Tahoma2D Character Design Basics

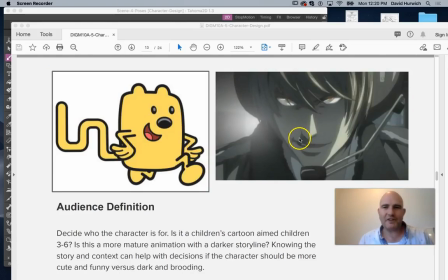494s
So, you know, once again, you got to figure out what is your character trying to do? Who's it for? Is it for like a moody, dark story, or is it meant for older people who maybe want a more certain style, more gritty or even sexy, depending on the, you know, what your character is meant for,
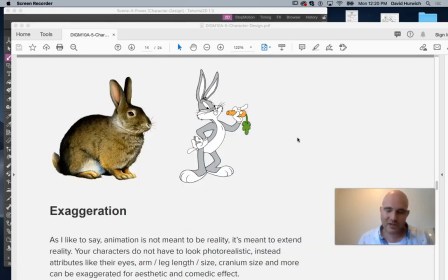513s
to be honest. Another aspect of character design is exaggeration. So this is what a bunny looks like, right? And you could do out the proportions of a bunny, and it's like there's the head and the ears and the, you know, the torso and the back legs and whatever.
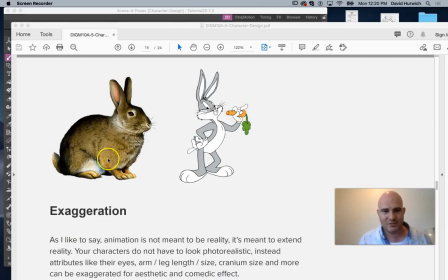529s
And then here's Bugs Bunny, right? So Bugs Bunny doesn't really look like I mean, it has features of a bunny. It has like, you know, fur and ears and whatnot and kind of bigger feet. But it's like, this is much more of an exaggeration. This is actually kind of closer to a human stance than a bunny stance, right?
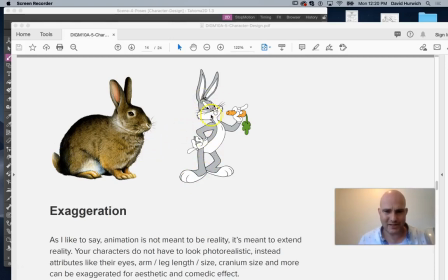547s
It's not quite 8 heads high or anything, but it's like, here's the head, the ears are much more elongated. It's got almost kind of like these kind of glove-like hands, you know, big old feet. Why did they design Bugs this way? Because it's just more interesting.
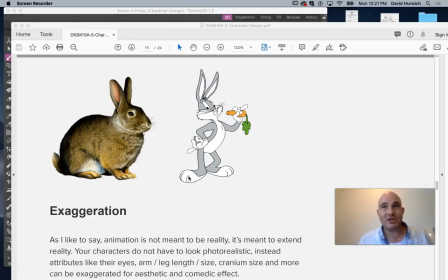565s
As I like to kind of say, animation isn't about depicting reality. It's about extending reality. And what I mean by that is, if you want to depict reality, use a camera. That's what a camera is for, right? Whether it's a static camera or a film camera. If you want to have something, you know, animation's about extending reality.
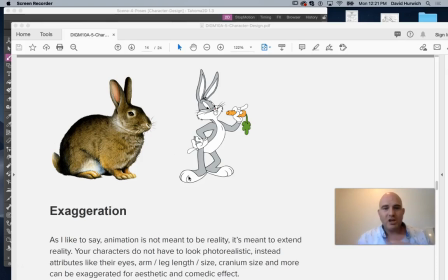584s
Things don't have to look exactly how they would look in real life. So you'll notice in most animations that people have really large heads, right?
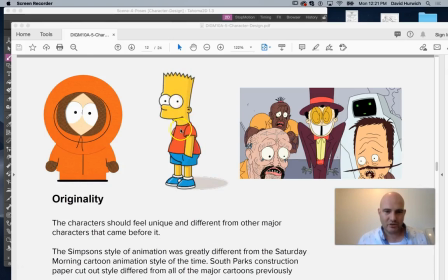592s
Bart's head is like, I don't know, like about a third or 2/3, you know, 2/5 of his body. That's way bigger than a normal person's head would be. And that's fine because he's not supposed to mimic a boy, a real life boy.
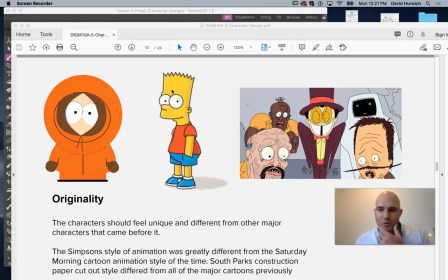607s
He's an extension of that. And a lot of times, a lot of the expression in a character is going to come from the face, like the eyes and the mouth. So why not exaggerate those? Why not make those bigger and sort of minimize the areas that don't have as much personality, per se?
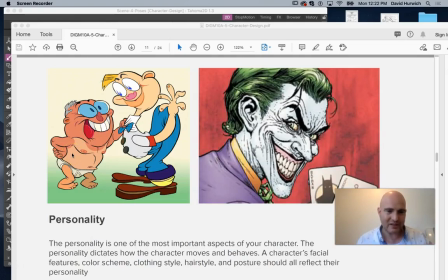623s
Same thing here. It's like this guy's head is almost like 2/5 of his body. You know what I mean? Most characters, you're not to say all, but most cartoon characters are not typically drawn in perfect 8 heads high.
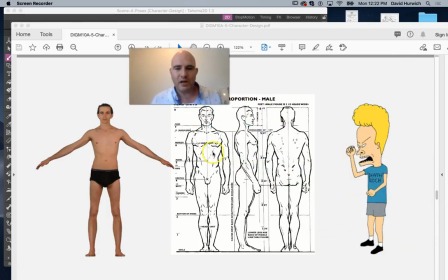638s
This is another thing here. This is an actual model. This is another one of those sort of showing the proportions of things. This is Beavis from Beavis and Butthead, and it's like, once again, his head is way bigger. His head is about 1/3 of his body, roughly, maybe a little bit bigger.
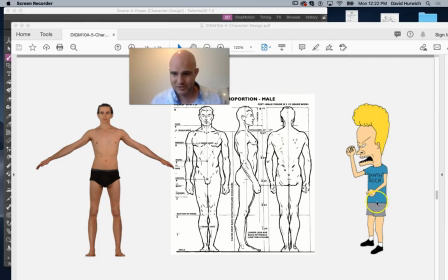656s
And that, his legs are actually a little foreshortened here. His legs should be a little bit longer in relationship, but the artist decided that's not what they wanted to do there when they came up with the character design for this character.
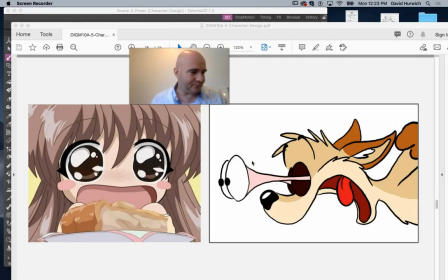670s
Okay. Another exaggeration is like, exaggerate what helps the character. So like a lot of, it's kind of almost a joke that anime characters have huge eyes, right?
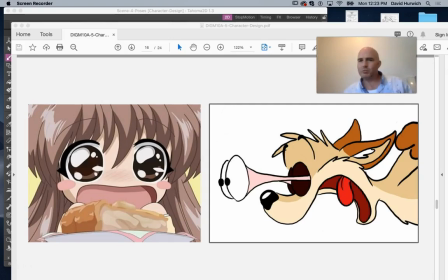680s
Well, eyes are really important to expressing things. So a lot of times, a lot of characters have very large eyes, to get across and large mouths,
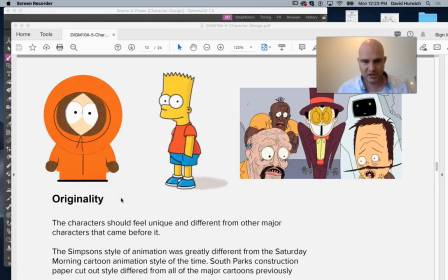689s
because your eyes and your mouth are some of the most expressive parts of a character. So you notice most characters have very large eyes and mouths,
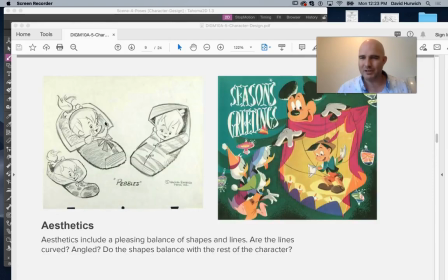698s
even in more traditional like Popeye cartoons from the 20s and whatnot.
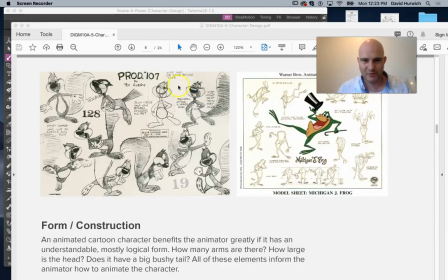703s
Big mouth, huge eyes.
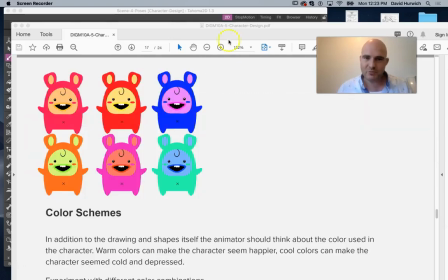708s
Color schemes, we talked about this a little bit.
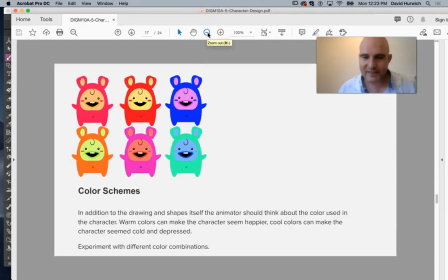711s
We might do another module on color, but thinking about what colors do you want for this character? Do you want warm colors? Do you want cool colors? Remember how colors can be used to create contrast. So for instance, if you were trying to draw attention to a part of the character, like their eyes,
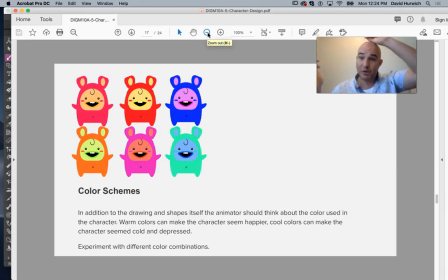729s
or like maybe they have a cute bow on their head, maybe you want to use complementary colors like we talked about, colors that would contrast with each other, like red and green or yellow and purple. So it's like, here's a character, right?
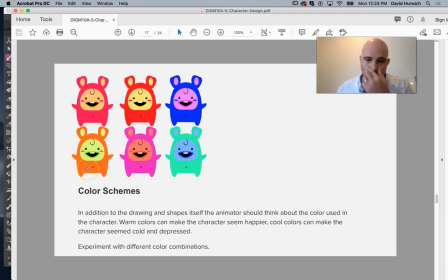743s
And it's like you can change the color scheme. The character kind of feels a little different. This character feels a little more sullen. This character feels a little more energetic, and it's the same character. It's just using different colors.
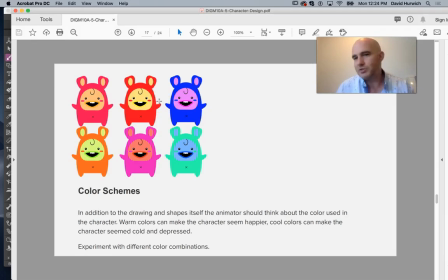757s
So a lot of times in character design, and this happens in all major studios, you'll sit around and think about things like, what colors should I use? Should it be warm color scheme, cool color scheme? What am I trying to get from the colors that I'm using in my project, in my character design?
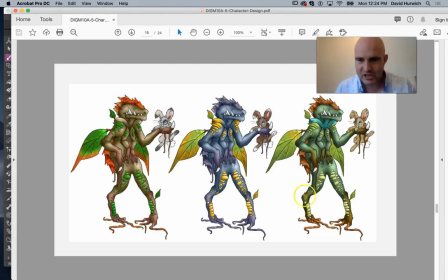775s
So once again, another example of like, trying different color schemes to see how it feels. Here they took the scales, I guess? I don't know what you'd officially call that, but like kind of using a brighter color versus a darker color here.
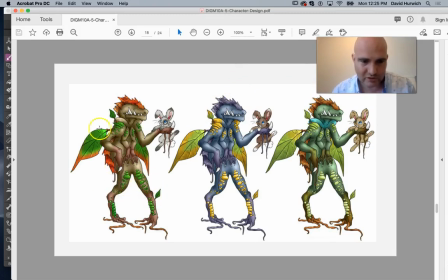789s
Here it's a more warmer color. These are more warmer colors, except for maybe the leaves. These are more cooler colors. Here they're playing around a little bit more saturated. These are a little less saturated.
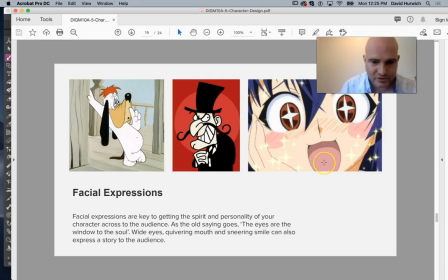805s
We talked about this before, but facial expressions are very important. It's a good way of sort of getting across the emotion of a character. There's kind of an old saying, the eyes are the window of the soul. So it's like, what are the eyes saying? Are they sinister? Are they sort of, I don't want to say sad, but like,
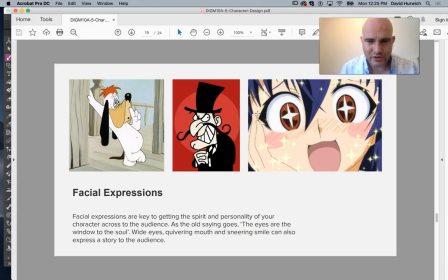827s
what's the word I'm looking for? Kind of, laid back, tired. These eyes are obviously excited.
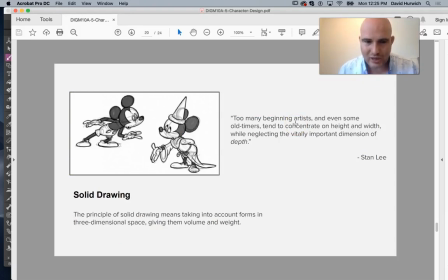838s
And finally, this kind of goes back to final idea is solid drawing. Solid drawing is like this is a 2-dimensional drawing program, right? We're not doing 3D like Pixar would. But that doesn't mean that our character should feel flat.
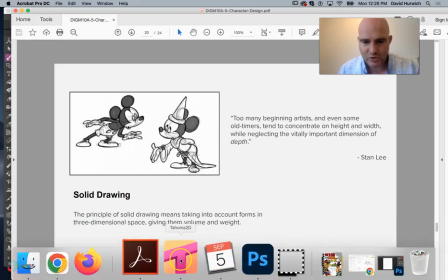854s
So if I'm drawing a character,
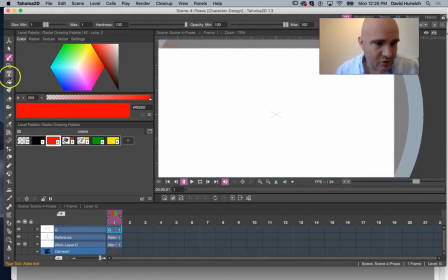861s
let's say I'm going to draw something.
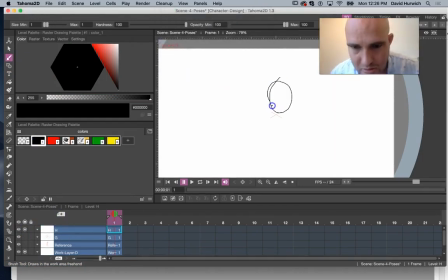866s
Let's make a new layer real quick. And it's like, the character should feel like it's 3-dimensional. You know what I mean? So it's like, there's the head, and the character's kind of like looking this way.
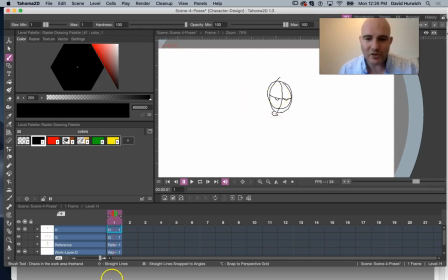880s
And so even though it doesn't feel flat. Flat would feel like, flat would be something like, like this.
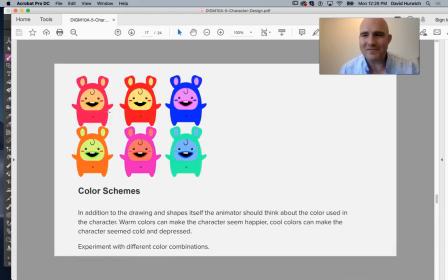887s
This feels flat. It doesn't feel like it has a 3rd dimension.
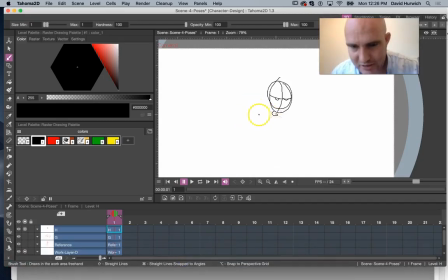891s
But a lot of times you're going to want to draw characters where it's like, okay, here's my character, and then there's the torso.
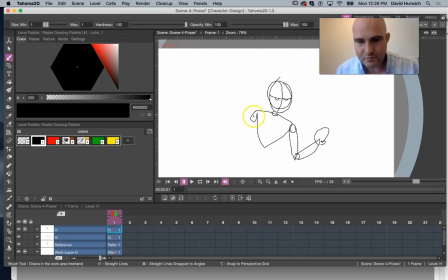903s
you know, there's the rounded out character. That's not the greatest. Actually, I did that backwards. Should come thicker and then thinner at the end.
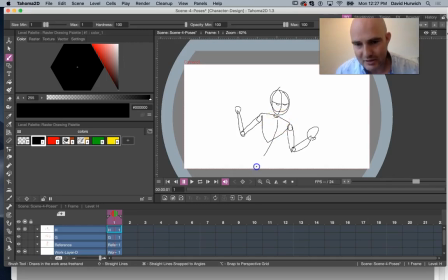920s
So this would be an example of like solid drawing where it's like, you know, you're drawing the character. This character feels like it has depth, and you can do this also with color and just body positioning.
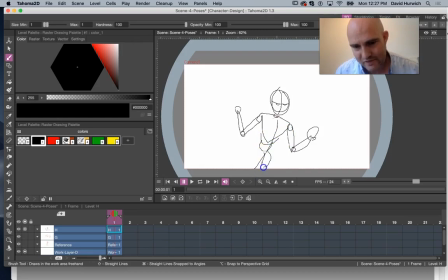934s
But it's like the way I'm positioning the body, it's like it feels like the character has depth, even though these are just lines, right?
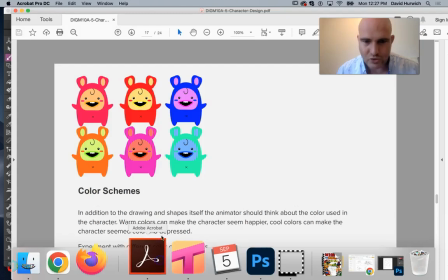943s
And this can get into perspective drawing and things like that. But it's like you want to draw the character to feel like it has weight and depth.
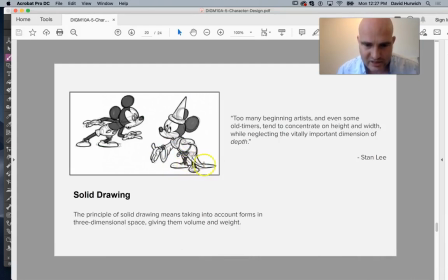951s
So even in something like this, it's like even this little line here, this kind of gives a little bit of depth to Mickey, or this curved line on the hat. If it was just a flat line, it would feel kind of flat to the camera, but this kind of creates a sense of curve, right? Or even the nose here kind of creates a three-dimensional curve with the relationship to the eyes.
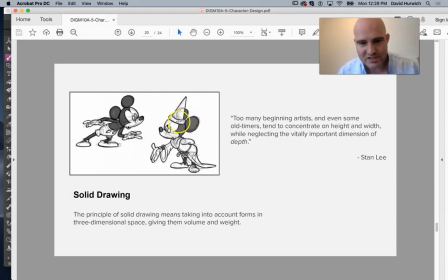970s
Or the position of the ears creates a sense of like, because this feels like it's in between, we get a sense of depth between the ears, okay? So that's what I mean by solid drawing. Solid, you know, and so you can kind of play around with that.